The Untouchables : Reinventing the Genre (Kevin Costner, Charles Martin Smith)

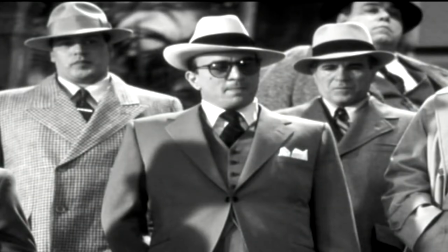[0:02]
you're dealing in a very kind of tired genre gangsters
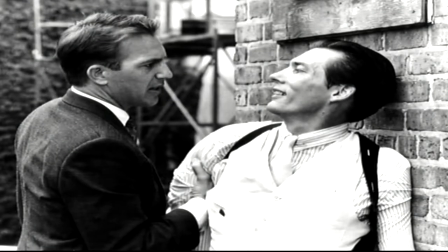[0:07]
we've seen it a million times and believe me it's been done beautifully many times so to try to find another way into this and going along with the intention of the material I came up with this kind of larger-than-life world to
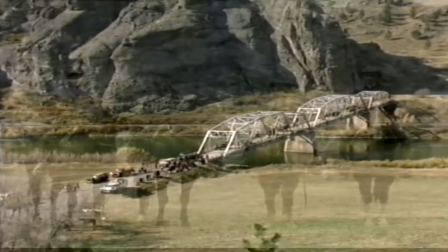[0:24]
make it into a kind of John Ford type drama, good against evil.
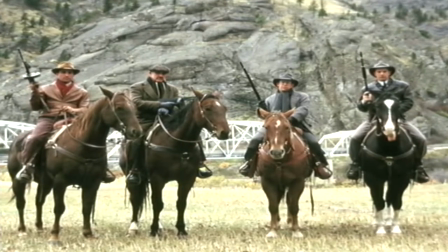[0:30]
And the sequence out on the bridge just sort of moved it right into John Ford territory.
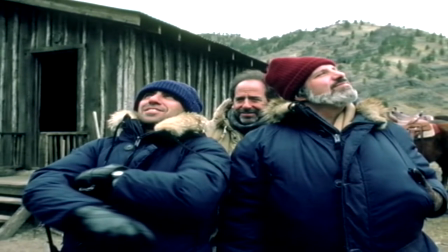[0:36]
I felt it was very important to get out of Chicago for a little bit and inhale a lot of fresh air. The whole Montana thing, as scripted, we were supposed to be hiding behind a rock and we're watching for these guys to come over the bridge. And then we run across to the bridge. That's the way it was scripted. We got to Montana. We had a blocking rehearsal the day before we were supposed to start shooting. The four of us and Brian went out. We got down behind. We staged a scene behind the rock. We tried to run across this field. It was ridiculous. It was crazy.
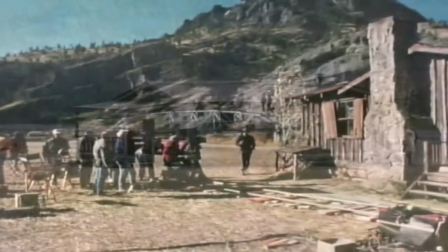[1:06]
So we said, look, there's this cabin that we've built for this interrogation scene later, and we've got these horses for another scene when we first arrive.
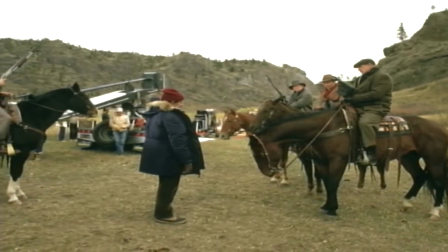[1:14]
Why don't we all sit in this cabin, play that waiting stuff in the cabin, and then ride up to the bridge on horses? So that immediately, of course, made a simple scene into an extremely complex scene, which took us days and days longer to shoot.
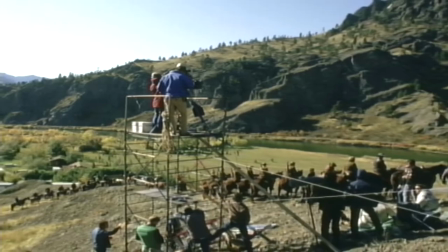[1:32]
But I think it really completely makes the middle of the movie. And this business of coming out and riding on the horses, and I said to Brian, I just want to be loving every minute. I just want to be whooping it up on the red cross, you know. Here's Oscar Wallace riding this thing. I just said, I just want to let it rip. He said, go ahead, I can always cut around it if I don't like it, you know. He was very good at sort of letting us bring to our characters what we wanted to bring.
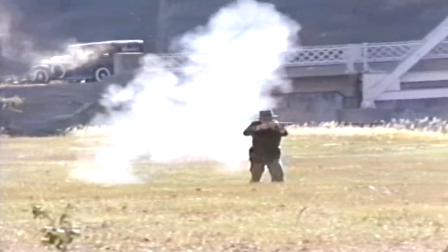[1:54]
I just think a scene like that adds a dimension to a film. It does the thing that's great about films, which is it takes you somewhere else.
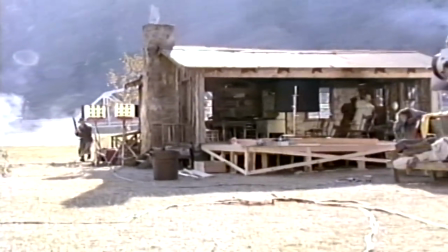[2:01]
Suddenly we're taken out of Chicago. And we're really not taken out of the movie, but subconsciously now we're just somewhere else.
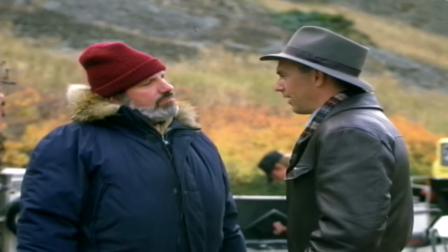[2:07]
And there's a different flavor. We were actually, I think, hoping for snow. We didn't know how lucky we were because what we did get were the changing leaves, which was absolutely beautiful. But what happened is just there's another texture. I mean, the story propels itself, and the story is good, and it's lying.
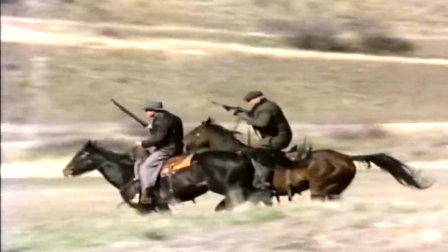[2:24]
It doesn't, you know, you realize that you're dealing with prohibition, but suddenly we're reenacting a Canadian border raid, which is really, really great.
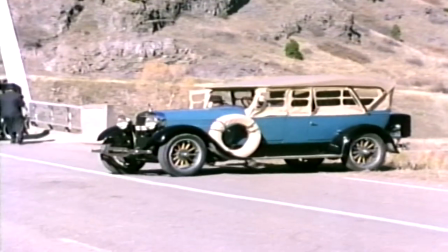[2:32]
You know, it gives people maybe a chance to breathe, because sometimes even when you watch a city picture, you just can't breathe a little bit.
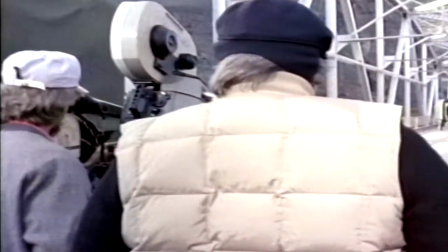[2:38]
This picture, you know, certainly allows for that, you know, running horses, which nobody would have ever guessed, but yet it was a real tool. It was a real tool to combat things. That was another thing I said.
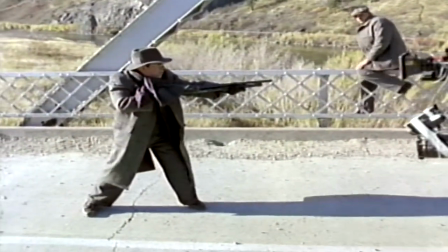[2:49]
screaming at these guys as i'm shooting i just want to be yelling i wanted to just i wanted this business just to be
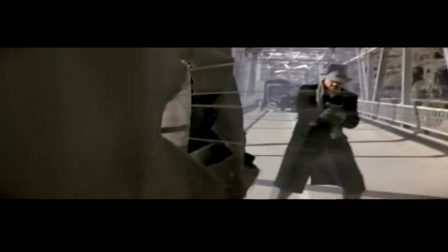[2:54]
this this unbelievable adrenaline rush for this accountant blasting away people with a shotgun at the end of that sequence brian said okay here's what i want you to do it's going to be a couple of bullet holes
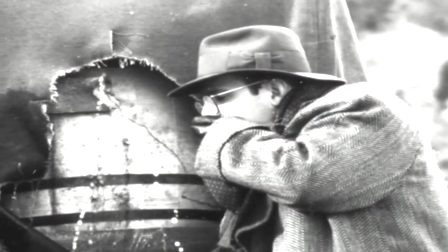[3:09]
in there there's going to be whiskey coming out of this thing i want you to look around and sneak and take a drink of the whiskey.
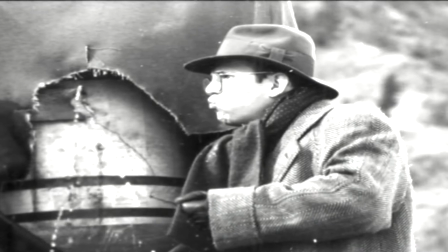[3:15]
I said, oh, no. I said, oh, that's a little bit too much, don't you think? I mean, it's a little, that's a bit much. I don't really know if that's right. It seems too silly. He said, no, no, no, it'll be a great moment. And I really, really hesitated. I really didn't want to do it. I thought, that's just too sticky, you know? But Brian said, no, no, I want them to be laughing all the way up until you die.